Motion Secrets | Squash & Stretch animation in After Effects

Hi, Sachin Mishram here. I have prepared this tutorial in which we have some basic geometric shapes. So you can create and animate them easily. And again, I invite you to make the most of these animations despite the composition being this simple. The point here is to not only make them move, but to make them come to life. Now, before we get started today, I want you to remind you to please subscribe to my YouTube channel, like and share.
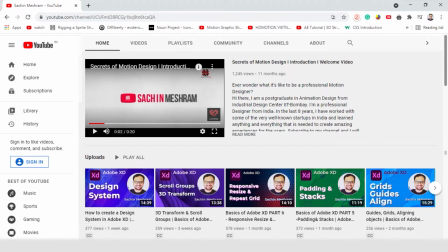[0:39]
Let's go to After Effects.
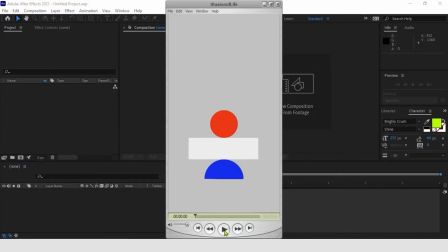[0:46]
This is the animation we are going to create. We have a small anticipatory movement followed by a full stop for a few frames in which ideally the shapes are building up energy that will be released with the main movement.
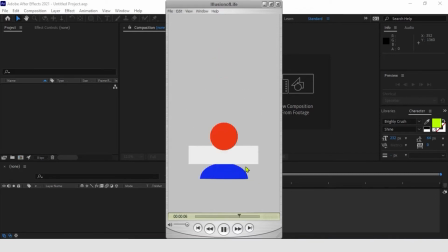[1:02]
These elements will after go back to their starting position, carry out a slight follow-through effect. We should pay a lot of attention to the timing in order to make the interaction between the shapes more credible.
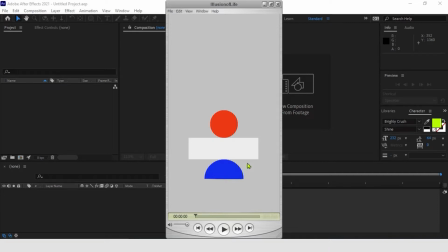[1:19]
In the first instance, it is the blue semicircle to lead the main movement and launch the other two elements. After in a second movement, it will be the white rectangle to lead the semicircle while still
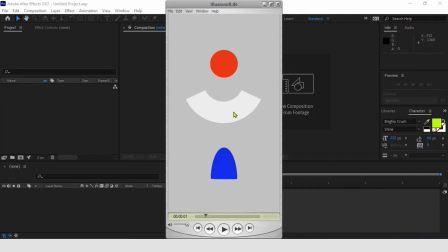[1:35]
stretching and bring it back quickly to its original state. These two elements will alternate between themselves in having an active role in this animation, while the orange circle will always react passively to the actions of the other two shapes.
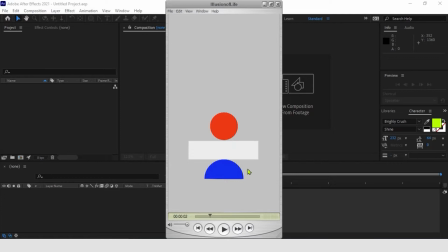[1:54]
The timing must then be adjusted accordingly so that all of the shapes are coordinated. We will use a wide anticipation to make the main movement, which is very firm and the size more credible.
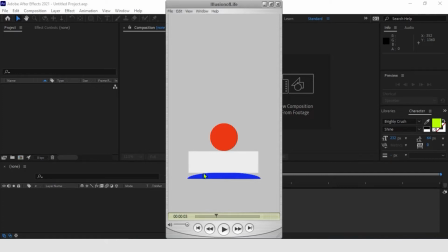[2:11]
But we will also have small anticipatory movement that will add more detail to the scene. After, we will use the squash and stretch and the overlapping to give more information on the mass of these bodies.
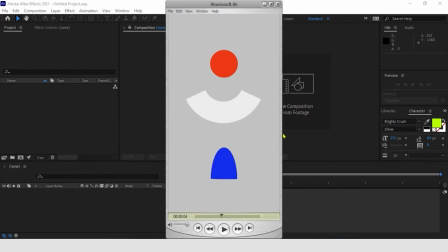[2:30]
Let's animate our shapes one by one, starting with the blue semicircle.
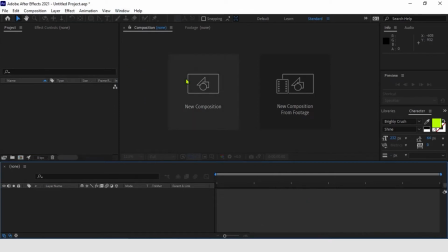[2:36]
To do so, let's create a composition first. Change the frame rate to 15 frames per second.
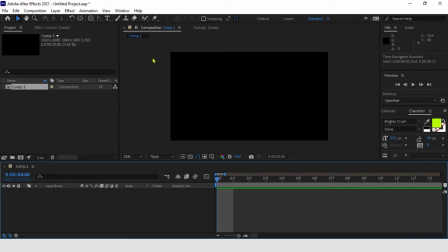[2:47]
We are going to create the blue semicircle using shape layers. Let's select the shape tool and draw a rectangle with round corners.
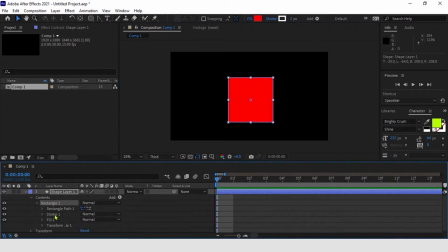[3:03]
Now we can change the width of our shape and increase the value of roundness to get the full circle before dragging and positioning it perfectly in center of the cone.
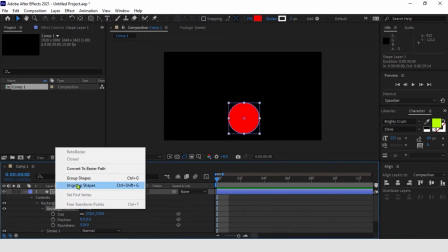[3:17]
Finally, we change the shape layer path to Bezier path by right clicking on it.
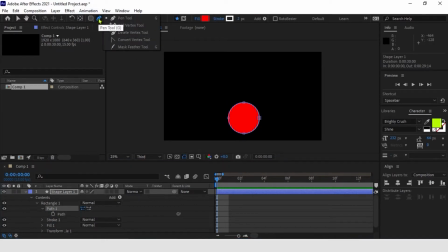[3:25]
Now select pen tool and select convert vertex tool option in it. Convert the bottom vertex and adjust the handles like this. Now we can delete the bottom vertex to make it a perfect semicircle.
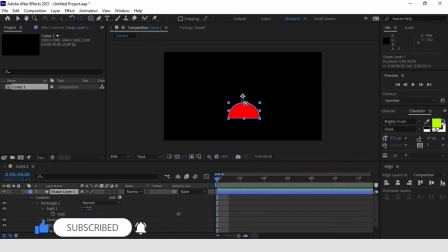[3:46]
And begin to work on the movements of the shape layer we have just created.
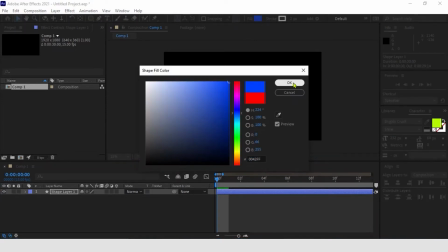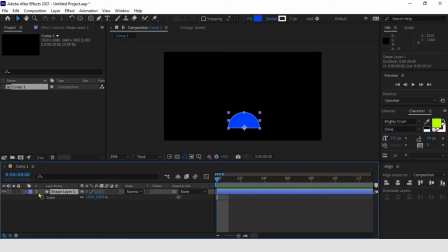[4:00]
First of all, let's make sure that the change shape icon is not selected so that we can have freedom in changing the scale on different axes.